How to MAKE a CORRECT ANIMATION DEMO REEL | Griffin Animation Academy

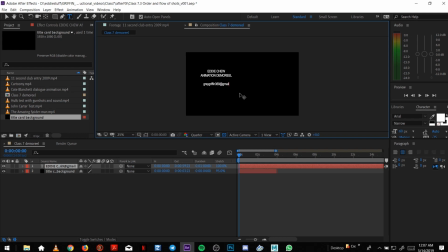then your email address, and that's all you really need, so white on black writing is what I always use, easy to read,
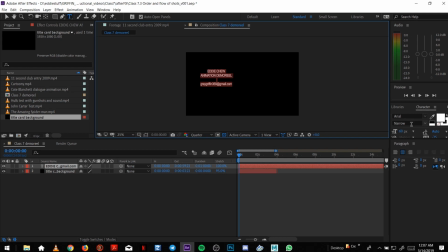you don't anything fancy, you don't even need it animated or anything, or even some fancy font, let's get something clear and legible, center it, make that four seconds as well, and
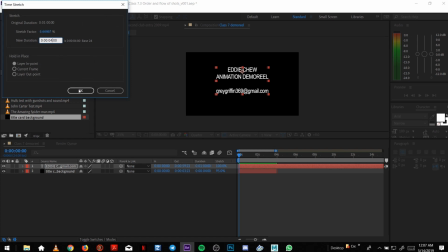we can start adding in our
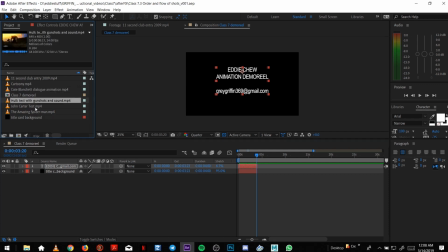demo shots so I'm gonna start with start with spider-man so
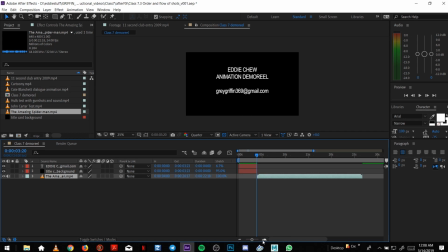I think spider-man has some cool body mechanics so it's a good
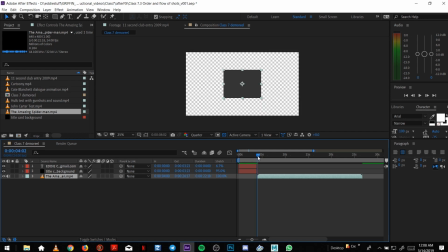way to start off the reel I think see
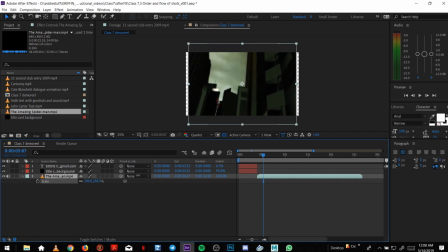if your play blast doesn't fit the
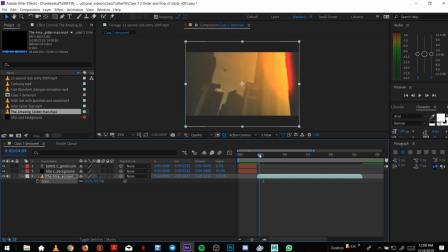dimensions of your composition I usually just fill it to the edge but you could always try it and
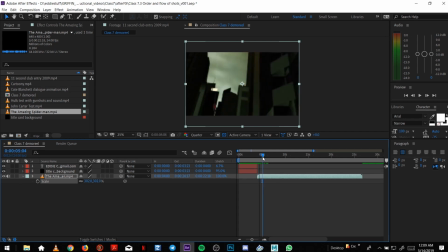get it to fit as well as possible I
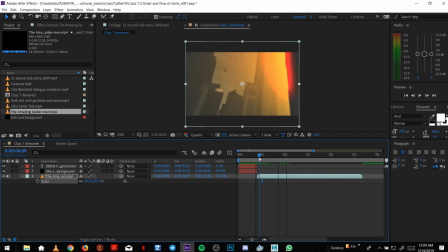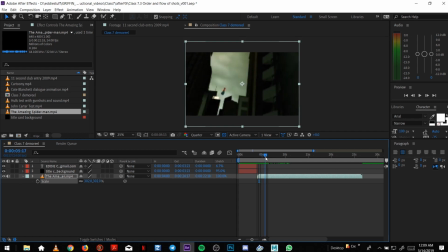might trim off some of the start so maybe I wanted to begin there again
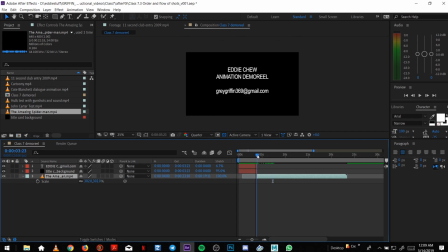we don't need to show them everything just the cool stuff I'm on a punchy as possible and
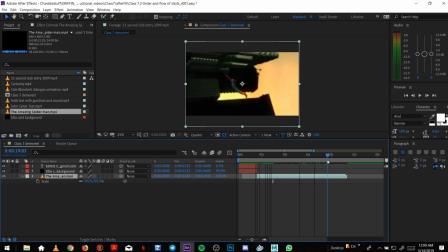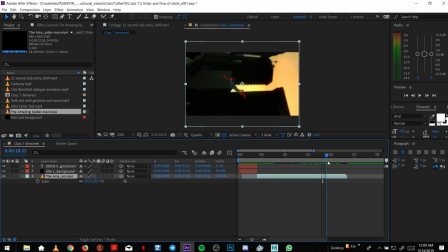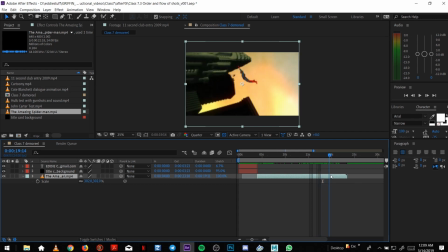that will keep that that
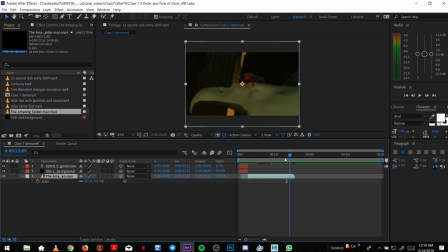can lead into probably
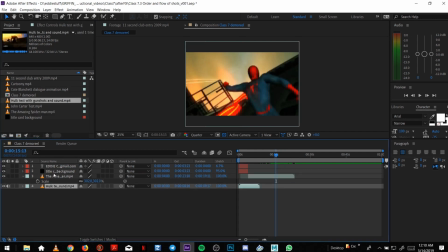the whole one it's pretty neat flows
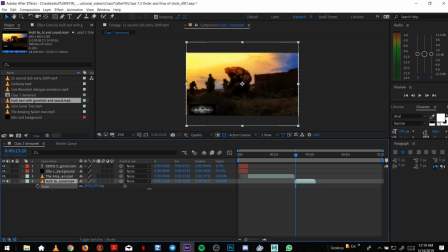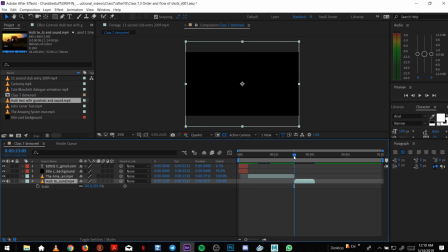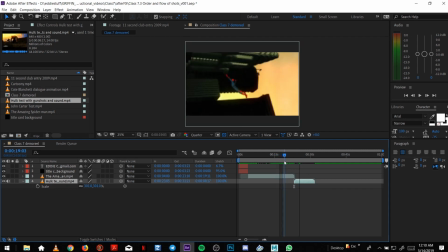I kind of want them to flow as well, so camera direction,
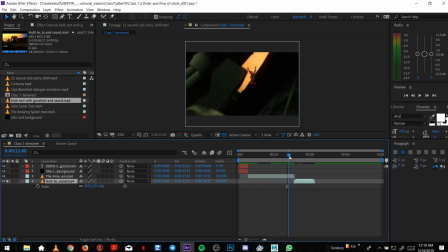camera rhythm has to flow like a movie edit or a TV edit,
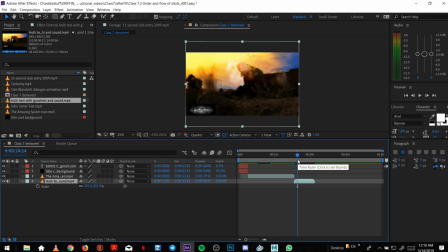so you want the camera movements to flow into each other if you can. in saying that maybe I'll just drag them all in play around with water that way and